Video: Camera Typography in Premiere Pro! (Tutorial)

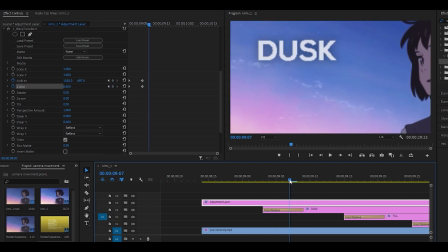So I think it's around here. let me just check nope it needs to be a little bit higher you can move these keyframes to the text
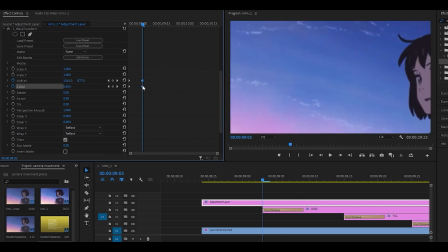and then just adjust it and then of course move them back once you're done next up we're going to zoom in onto the keyframes and we're going
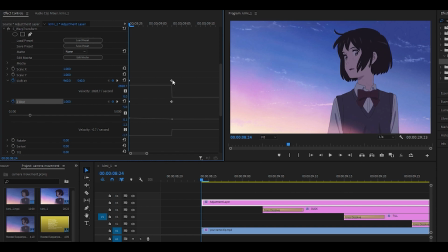to do some graphing so click on the arrows to bring up the graph and we're going to pull this all the way to the left same goes for the one at the bottom pull it all the way to the left now it does scale in nicely but it doesn't look good for what we're trying to achieve the bumps on the graphs are where it speeds up the most we want it to look a bit smooth so I'm just going to pull this down a little and to the right maybe around there and I'm going to do the same thing with this one as well pull
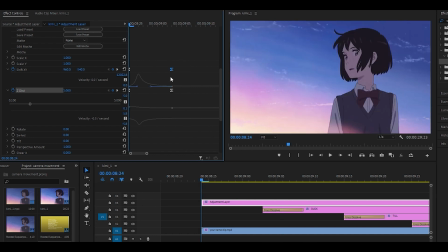it to the right it still looks really stiff so we're just going to pull these keyframes to the right and this one as well in fact I'm going to move these
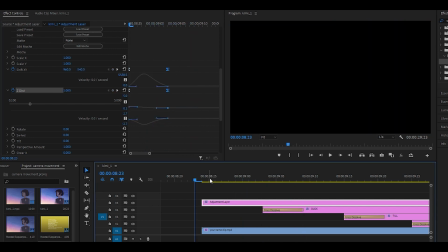keyframes a bit ahead so maybe around here because otherwise it creates this really long pause but once we are happy with this
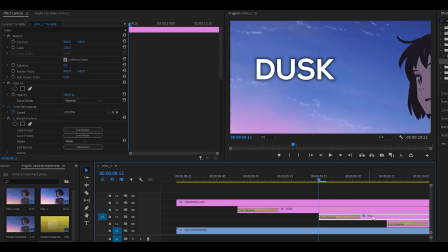scale we're going to move ahead a little maybe like two frames ahead of the second text and we're going to scale this out a little so I'm going to put 0.75 just like that reposition it and we're going to apply the same technique as we did before we're going to make a smooth curve so make a graph that looks something like this don't forget the one at the bottom as well once again it's very stiff around this
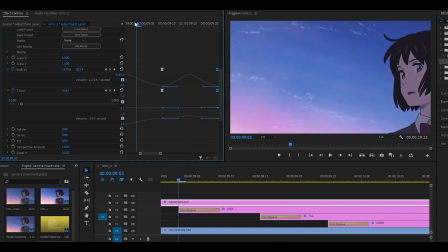area so we're just going to expand it a little around there and as you can see it looks much smoother so it creates like a small bounce
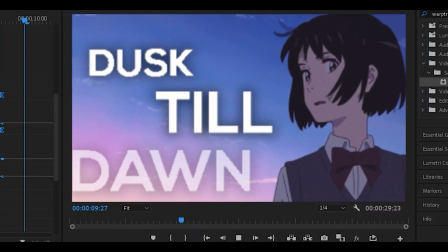so far it should look something like this repeat once again so two frames ahead of the next text
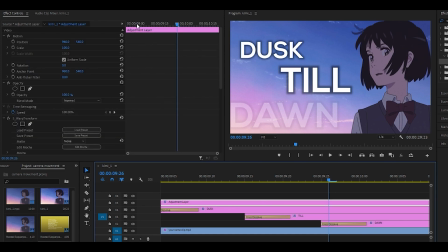if you're finding it hard to zoom in onto the keyframes all you need to do is head back all the way to the beginning and then drag it to the left and head over to where you're going to apply the keyframes. I'm going to make this zoom out a little bit more so I'm going to put 0.95 reposition as well create the smooth curve.
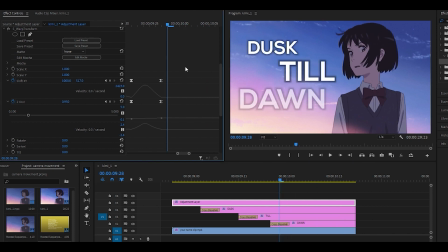Now since this does last for a long time as you can see it just keeps on going I'm going to have to pull these keyframes right to the end or at least close to the end. So since I've pushed it back a little bit more it's going to look like this. I'm going to make it spike up a little bit more at the beginning so I'm just going to pull this forward this one as well i'll push these back
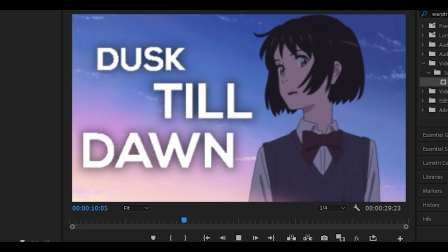a little bit more and you should get something that looks like this at the end it's really not the best looking but it does
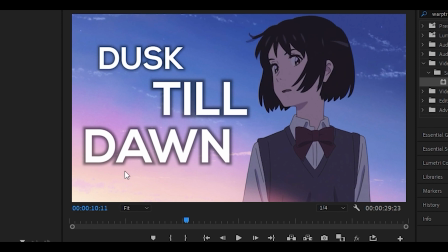depend on where your text is placed you can see that all my texts are bundled up together which can make the camera movement look really stiff since
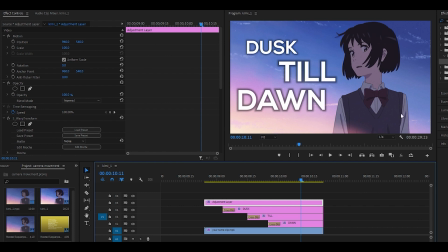it's not really moving that far away like if it was down here then it would look much better if overall this movement looks really stiff you
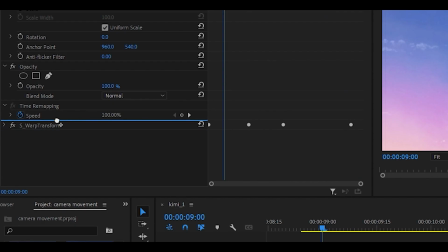can add some s shake but make sure it's placed above the warp transform effect and just copy down my settings so amplitude should be 1. Frequency should be 2. For the X shake you want to set both of these to 0. But for the wave amp you want to put 20. Leave that to 0.5 and repeat with the Y shake. So 0, 0, 20. Tilt shake should go 0, 0, 0.5 and then 0.5 again.
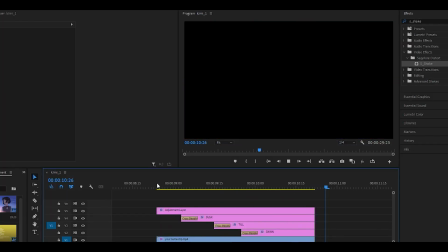So once you do play it back it's going to add a nice bounce and overall it makes it look so much better. Anyways that is pretty much what you need to do. There is no other method that I could find. It's very difficult to do a camera movement in Premiere Pro. But other than that, thank you for watching, have a great day and I will see you next time. So yeah, peace.